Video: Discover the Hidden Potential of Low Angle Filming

About a year ago, I was working on a production where I was camera B. The camera A person was a cinematographer.
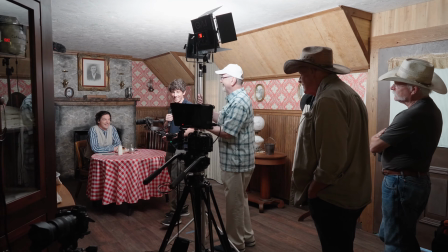0:06 So he would get what he needs, I would get the creative stuff. And so I got a lot of range to try new things. There was one shot where the character was conflicted and mourning and sad and felt help.
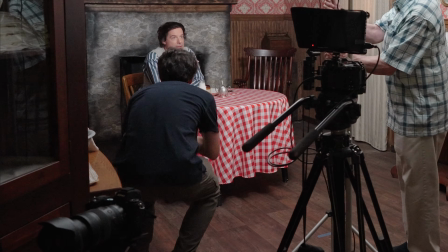0:17 It was a scene of helplessness. And I tried to get a low angle shot looking up at him.
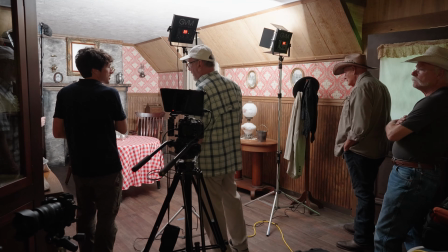0:22 The cinematographer and camera A person came over to me and said, "This doesn't work. Low angle shots are for when you want to convey power, and high angle shots are for, this kind of thing." And this guy knows the script, and he's a fantastic cinematographer, and I didn't argue with him, and in that situation, he's correct. But I don't think low angle shots are just for that. And in this video, I'm gonna show you why I think low angle shots are very versatile, and they don't just have to be the traditional hero power shot.
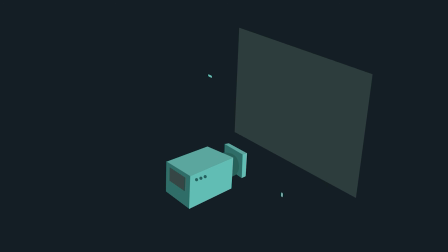0:52 But first, let's define what a low angle shot is. A low angle shot is any shot where the camera angle is positioned below eye line, pointing upward.
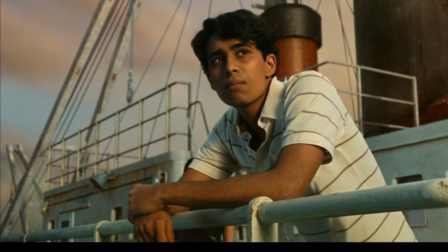1:01 They are typically taken at about a 45-degree angle, but it can vary by just a few inches below the subject's eye line all the way to the ground.
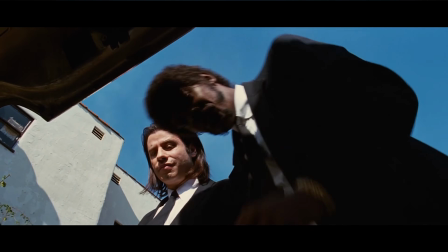1:10 Quentin Tarantino popularized this shot with his trunk shot.
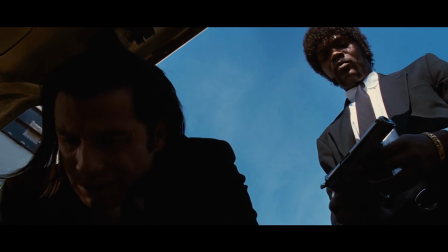1:13 He has Hitman and Pulp Fiction reaching into the trunk to get their weapons, or like Reservoir Dogs,
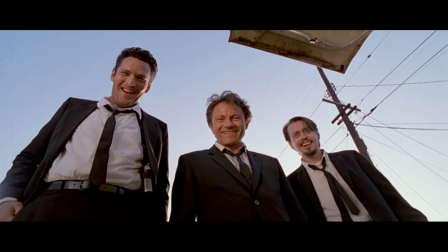1:19 we get a POV shot of someone actually in the truck looking up at the protagonists. The biggest reason cinematographers use the low angle shot is it makes the figure seem imposing and powerful.
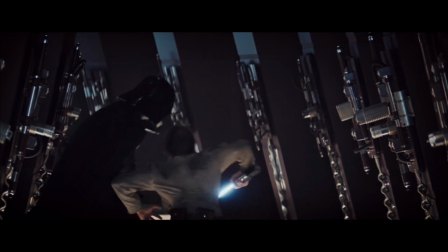1:30 And the big example that I think of is the climactic lightsaber battle between Luke Skywalker and Darth Vader on the planet Bespin.
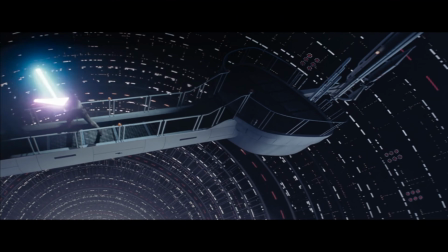1:37 And as the two face off, there's this shot where you really convey Vader's power over Luke,
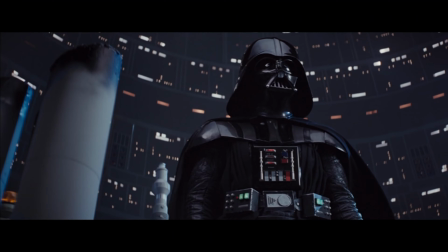1:44 both emotionally and physically.
Don't make me destroy you.
And of course, the classic example is the Michael Bay 360 shot,
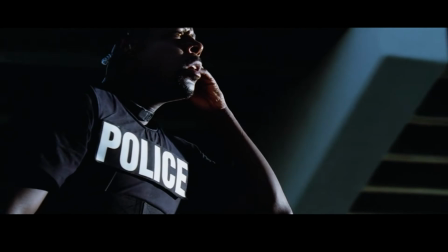1:53 where the camera spins around in slow motion using a telephoto lens.
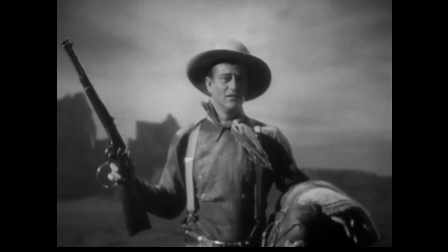1:58 You've got the John Wayne entrance in Stagecoach, which is a great low angle shot.
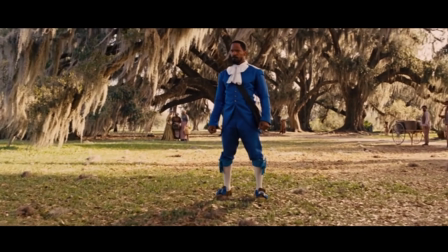2:03 The low angle shot in Django Unchained when he first makes his appearance as the hero. It is a fantastic shot when you want to convey power and dominance. But let's look at some of the reasons why I think it can also be used when the character is very vulnerable and to convey a sense of hopelessness. The example that really made me make this video was I was rewatching the movie Prisoners,
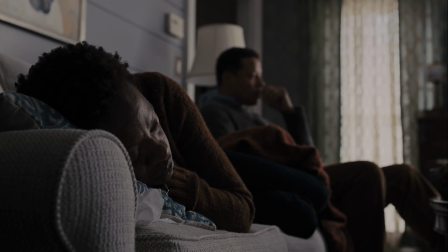2:27 and I noticed how Roger Deakins used a low angle to show the despair and desperation in these parents.
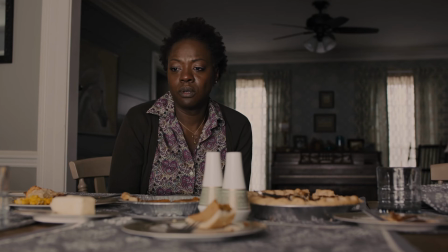2:34 There's one memorable scene where we get a low angle shot of one of the mothers visibly distressed, making her appear burdened and diminished by grief.
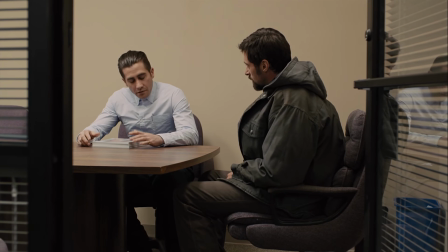2:44 In this scene, the detective shows the father photographs taken at the scene.
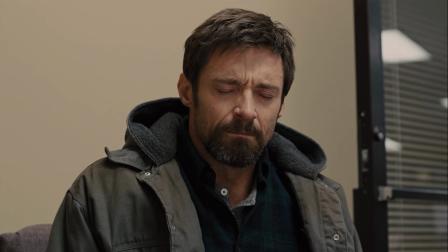2:49 The camera captures the emotional weight of the situation by using a low angle shot.
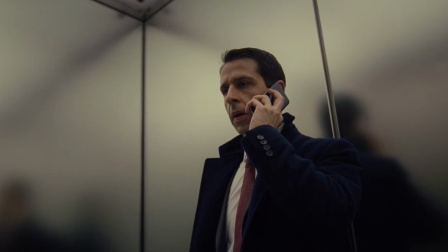2:54 You let this happen.
And there's a great scene from the TV show Succession. The main character has really just failed in his big moment, and it's shown at a low angle.
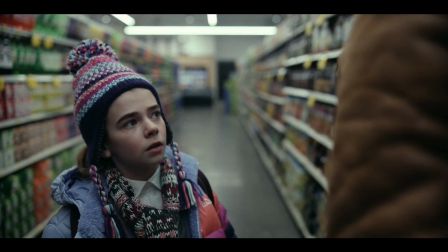3:03 Station 11 shows a terrible panic attack at a low angle to add weight to the moment.
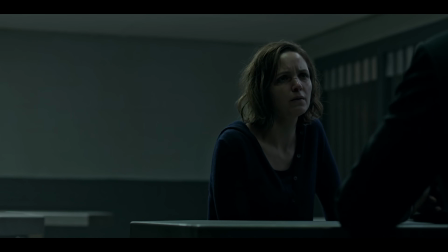3:10 Ozarks has a scene where it shows maybe the least powerful character in the entire show, and it's shown at a low angle. Another example is from Better Call Saul, where the character Mike gives a fantastic monologue where he tells his daughter-in-law what really happened to his son.
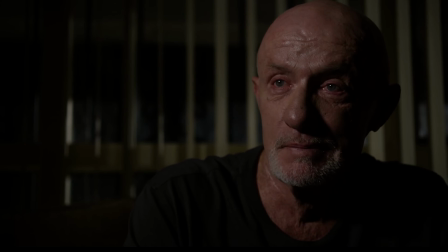3:27 My boy was stubborn. I broke my boy.
We get a low angle shot in that scene. And the reason I think it works so well in these kind of scenes is because if a low angle shot conveys power and dominance,
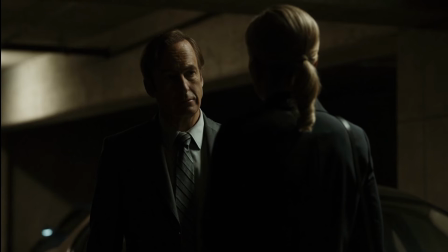3:42 then when they're going through an emotional scene or crying,
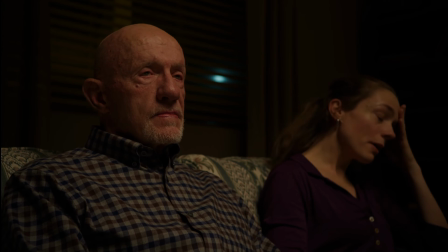3:46 it actually works because it's sort of showing how such a powerful character can feel so much pain and tragedy. When Jimmy's facing a challenging situation, the camera might have a low angle perspective looking up at him,
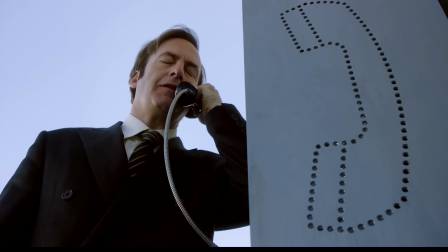3:59 and this shooting technique really creates a sense of empathy for the character. It makes the audience feel an emotional connection to his experiences and his inner conflicts.
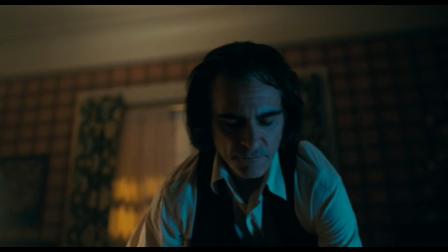4:10 In the movie Joker, Todd Phillips uses low angle shots to capture the isolation and alienation of Arthur's experiences.
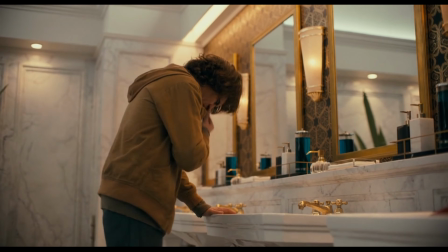4:18 By looking up at him from below, the shots emphasize his vulnerability and detachment from the world around him.
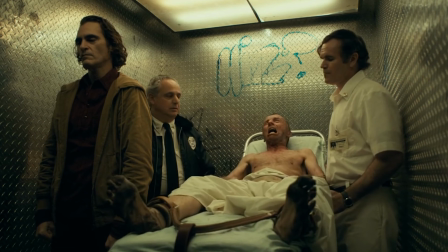4:25 This technique is often used when Arthur's walking through crowded and chaotic environments, highlighting his emotional detachment from society.
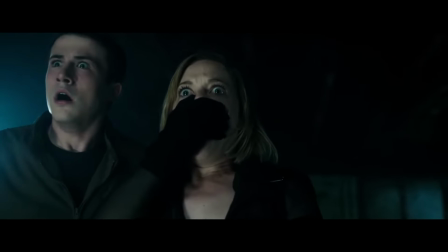4:33 Low angle shots are also adept at intensifying tension and unleash of suspense in horror scenes.
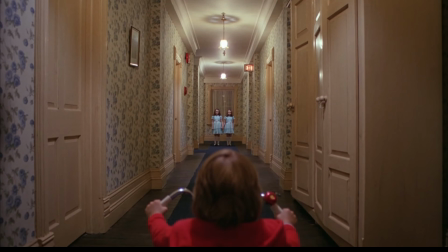4:38 In The Shining, The eerie movement of the girls appearing in the hallway from a low angle heightens the psychological horror. Another example of low angle shots is when you want to convey perspective of a child, or at least have that imagery. In the video I did of the Marriage Story, that was one of the things that I talked about,
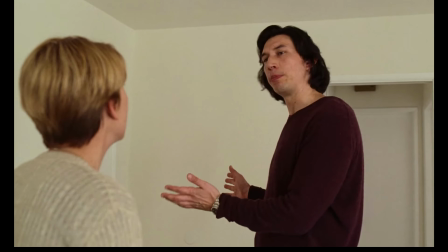4:57 is how we got this low angle shot right at their hips, almost like we're children watching our parents fighting.
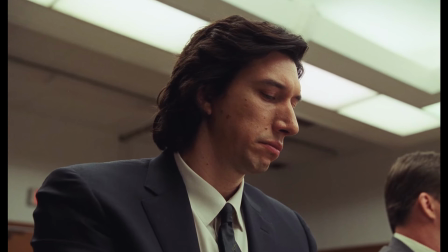5:04 No one in that scene is powerful or helpless, yet we still got low angle shots in that scene and in a lot of that movie. I think it's because it's the viewpoint of the child, and I think that's what's so scary with divorce, is having a child watch your parents fight.
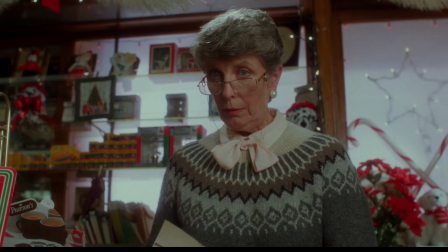5:20 But you see it in other movies. You see it Home Alone a lot. You get dramatic high angle looking up to the villains.
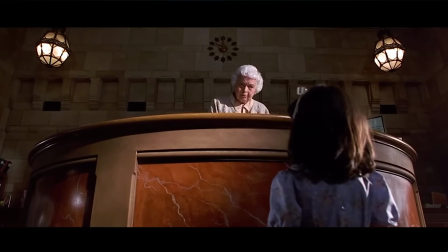5:25 You get it in Matilda, looking up at the judge, and probably the classic example is Parent Trap. There's so much more we could cover with the low angle shot, but I think my main purpose here was to convey that it can be used in other things than power and dominance. It's a very versatile shot, and I think there's no cinematography that X and Y equals X. There's always ways you can mix things and break rules. So I hope you enjoyed it, and if you disagree with anything, leave a comment below, and I'll see you in the next one.